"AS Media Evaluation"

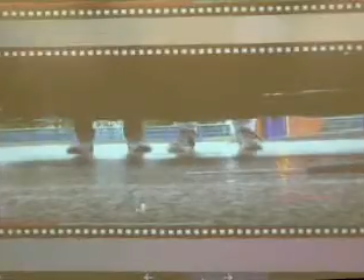494s
Having the knife in the shot subtly denotes that they have something to do with the accident, which has flustered the main character and means they may be dangerous.
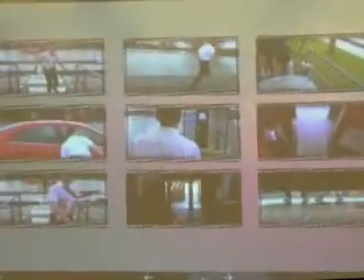504s
We edited all these shots together with cuts in between to make sure the shots were constantly changing. This technique is a technique used throughout action films to make it seem fast-paced.
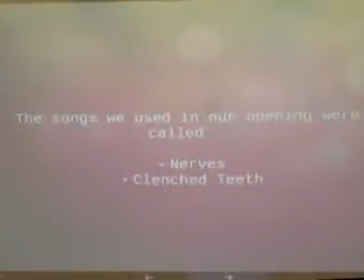516s
The sound used in our film was all diegetic except the background music, which was non-diegetic. All non-diegetic sound had to be copyright-free, so after unsuccessfully trying to make our own backing track on GarageBand, we found a copyright-free music website online and found tracks that would match our film.
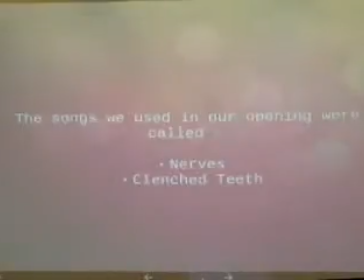535s
The main track throughout the opening had a constant drum beat in it. The main track sounded quite eerie whilst the drum beat enforced the sense of danger and suspense.
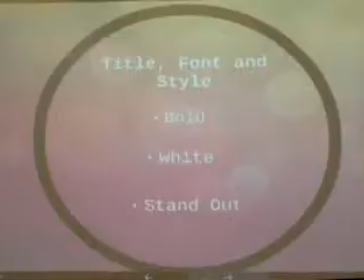545s
Title, font and style. The title of our film is Redemption.
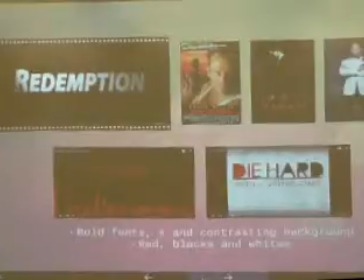550s
After considering a few other titles, we decided on Redemption as it is short and snappy, similar to those such as Die Hard, Taken and Spectre. It gives a general idea of what the film is about, whilst not giving too much away, and leaves the question what/who needs to be redeemed unanswered.
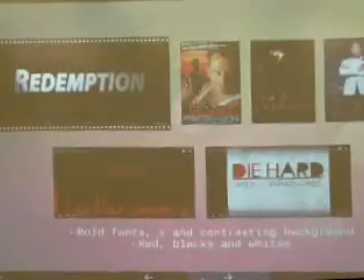570s
A lot of action films use bold fonts and white lettering throughout the opening titles. We replicated this as we thought it matched the style of our film greatly. It was also suitable for the target audience as it looked quite smart and masculine.
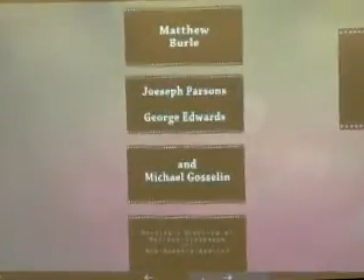584s
We had the opening titles on separate shots to the actual film, as we felt that the bold lettering took away from the opening itself. We used a black background on each of the titles as it made the titles stand out and enhanced how bold they looked. The amount of time each title was on screen for was relatively quick, being around 3 seconds.
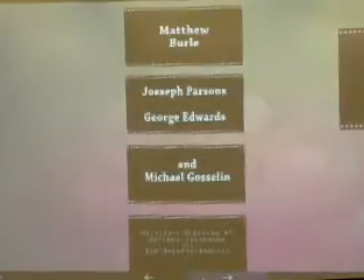603s
This was to keep up the pacing that we had built from the opening scene, with the opening shots changing quickly. If we kept each shot on screen for too long, the pacing of the film would decrease, which wasn't something we wanted to do.
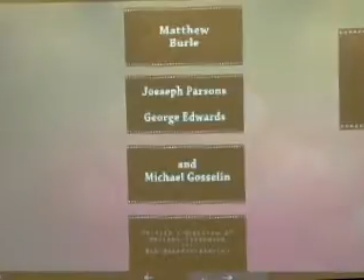616s
Having the title separate from the opening itself also allowed time for the music to build up, which we used to lead into the end of the opening before the video finished. Joseph and George's names show up at the same time, as they play equal parts in the film and are both introduced alongside each other.
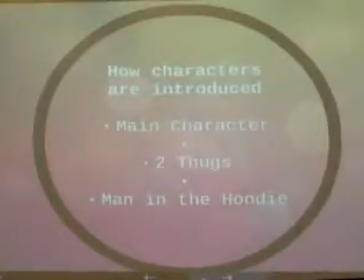634s
How characters are introduced. In our opening, we are introduced to the main character, played by Matthew Stevenson, the two thugs, played by George Edwards and Joseph Parsons, and the man in the hoodie, played by Matthew Bell.
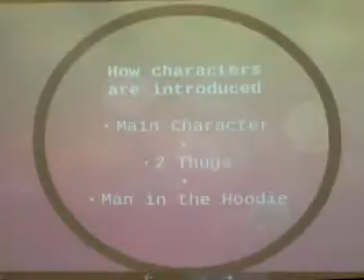648s
In many action films, a lot, if not all, of the main characters are introduced in the first opening scene.
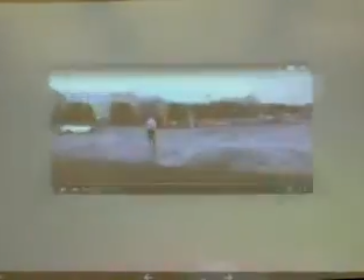655s
We kept this constant in our opening scene, as well as introducing the main protagonist first,
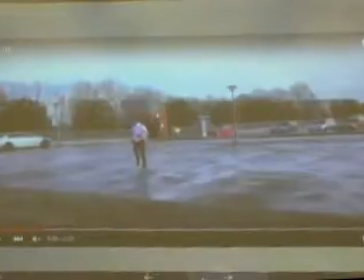660s
followed by two antagonists, as well as secretly introducing the main antagonist without the audience registering he had been introduced. We are first introduced to Matthew's character. This is similar to films such as Taken, where we are introduced to one of the main characters first.
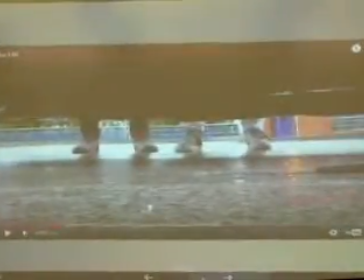677s
This is then followed by the two thugs, played by Joseph and George. We introduce them with a low shot of their feet.
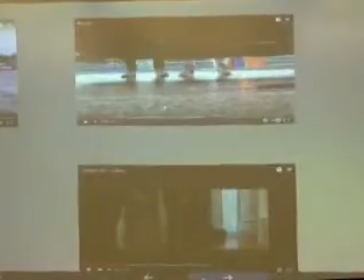684s
Again, this is similar to Taken, where the men that take the main character's daughter are first introduced via their feet. We knew it was important for them to be introduced together, as it shows they are both part of one unit without individual thoughts.
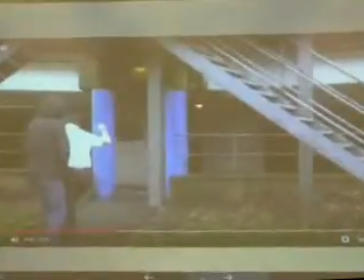699s
Finally, we are introduced to Matthew Bell's character, the man in the hoodie. Although he is only in shot for a few brief seconds, we made sure to emphasize that the main character bumped into him, which left it open for his character to be introduced later on in the film.
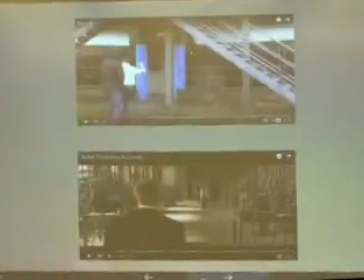715s
Similarly to films such as Skyfall or The Heat, you don't know who is really in charge until later on in the film, but subtle hints are given throughout that someone else is higher up calling the shots. The quick clash of the two characters can be seen as this hint.
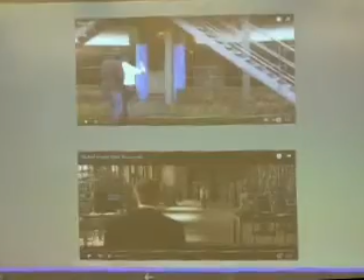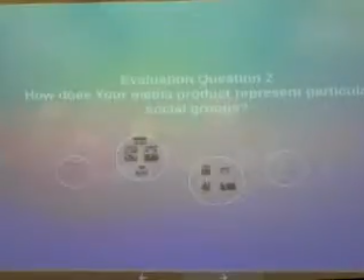737s
Evaluation question 2. How does your media product represent particular social groups?
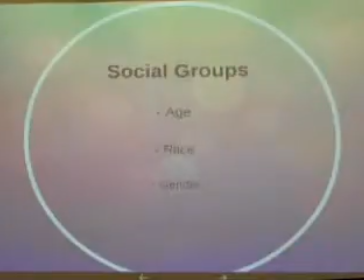746s
Our media production represents the following social groups: age, gender, and race.
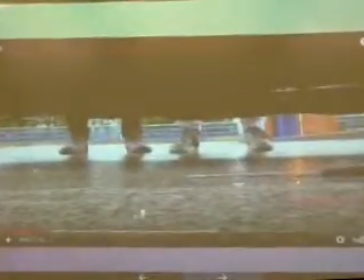752s
Our main character is seen to be holding a knife and covered in blood, which connotes some form of violence and threat.
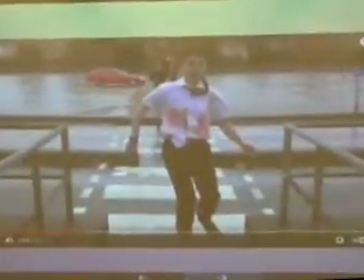759s
The two men chasing him are wearing leather and other black items of clothing. The one on the right, when first introduced, is seen to be wearing a hooded jacket. Black people are often stereotyped as being dominant in parts of gangs and mobs. All of our characters are white, which challenges this stereotype.
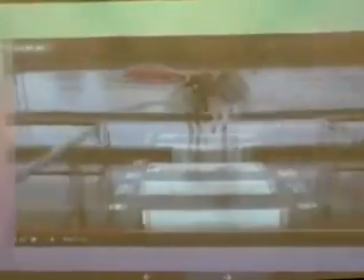777s
It does, however, conform to the stereotype that
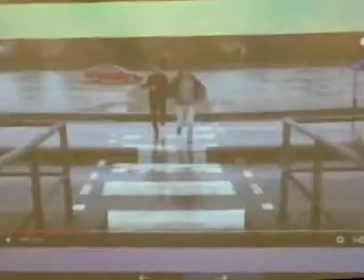781s
teenagers/young adults often have placed against them, being that they wear hoodies and can go around terrorizing people in groups and gangs. All of the antagonists in the scene are wearing some form of hooded or black jacket,
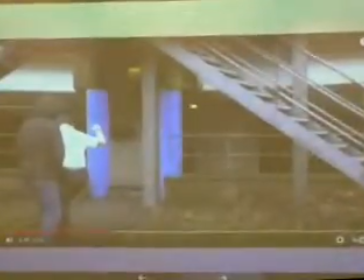795s
specifically the man with his hood up, whom our main character clashes with. A hooded male is often assumed to be hiding something and potentially dangerous, with society linking things such as hoods and knife crime
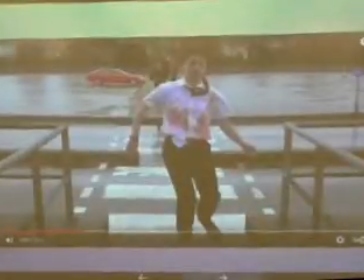811s
to teenage males and young men around the ages of 16 to early 20s. This is why all the main characters in our opening are male, as it greatly supports this stereotype and backs up what our target audience would expect in an action film.
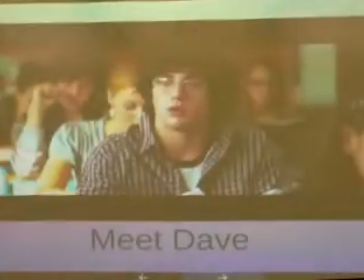827s
Our main character is just a regular young man who happens to be caught up in a series of unfortunate events that have turned his world upside down. He is a young adult, and in many ways he can be likened to Dave Lazowski from Kick-Ass.
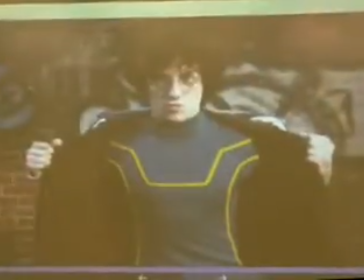841s
Dave is also a very ordinary person who suddenly goes through an experience
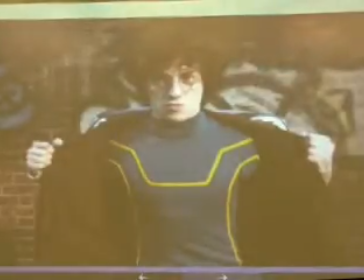846s
that changes his life and becomes involved with gang culture and crime at a young age. They are alike in many ways, such as their clothing. Both are seen wearing clothes that you wouldn't expect someone of their age to wear.
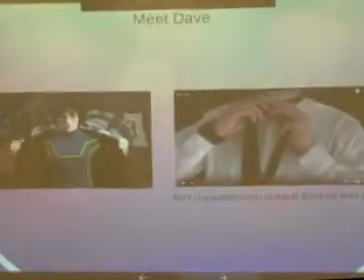859s
Dave being a superhero outfit and at the age of 16 or 17, and our main character wearing a smart shirt, a tie at a very similar age. The outfits aren't overly complicated either. In a lot of ways, our main character is very stereotypical of the action/thriller genre,
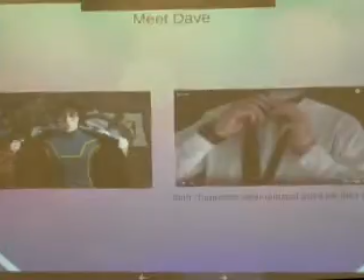879s
as he is wearing smart but simple clothes and has suddenly found himself in a lot of trouble. He does, however, subvert expectations of his role, as many action main roles are often played by adults, whereas ours is not. The
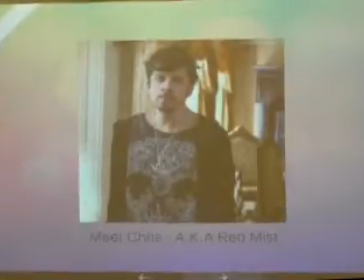896s
two thug-like characters can be compared to Chris D'Amico, aka Red Mist, also from Kick-Ass. He is an underling to his father and will do anything he says out of fear to be noticed.
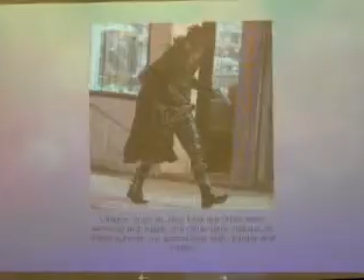908s
He wears a leather superhero suit that largely sports the colours black and red. He is one of the main antagonists towards the main character Dave.
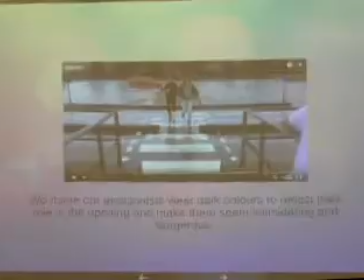918s
This is similar to the hoodlums in our film, who also wear darkly coloured outfits and are working under someone. However, unlike Red Mist, they work together. This was to suggest that they don't think for themselves and do exactly what their boss says, similar to characters such as Nebula in Guardians of the Galaxy,
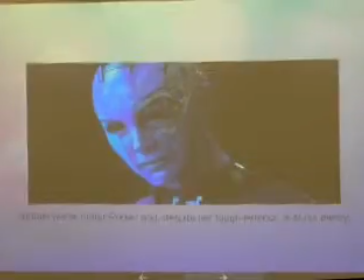936s
who act all tough, but are really working as part of a group under someone who is higher up and more powerful than them. Younger people are assumed to be less knowledgeable and less powerful than adults.
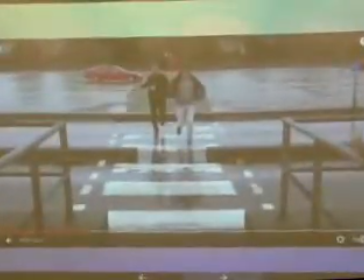947s
We try to comply with this in our opening, which is why the two characters are younger and have to work together.
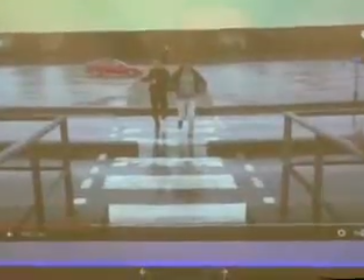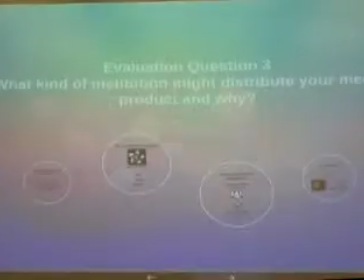960s
Evaluation question 3. What kind of media institution might distribute your media product and why?
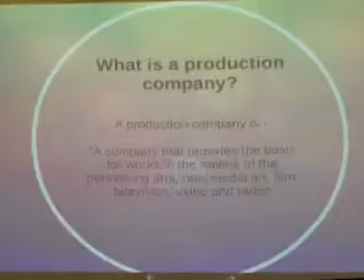969s
The definition for a production company is a company that provides the basis for works in the realms of the performing arts, new media art, film, television, video and radio. The production company may be directly responsible for fundraising for the production or may accomplish this through the parent company,
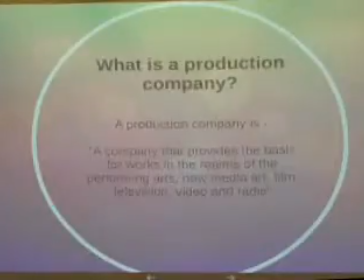989s
partner or private investor.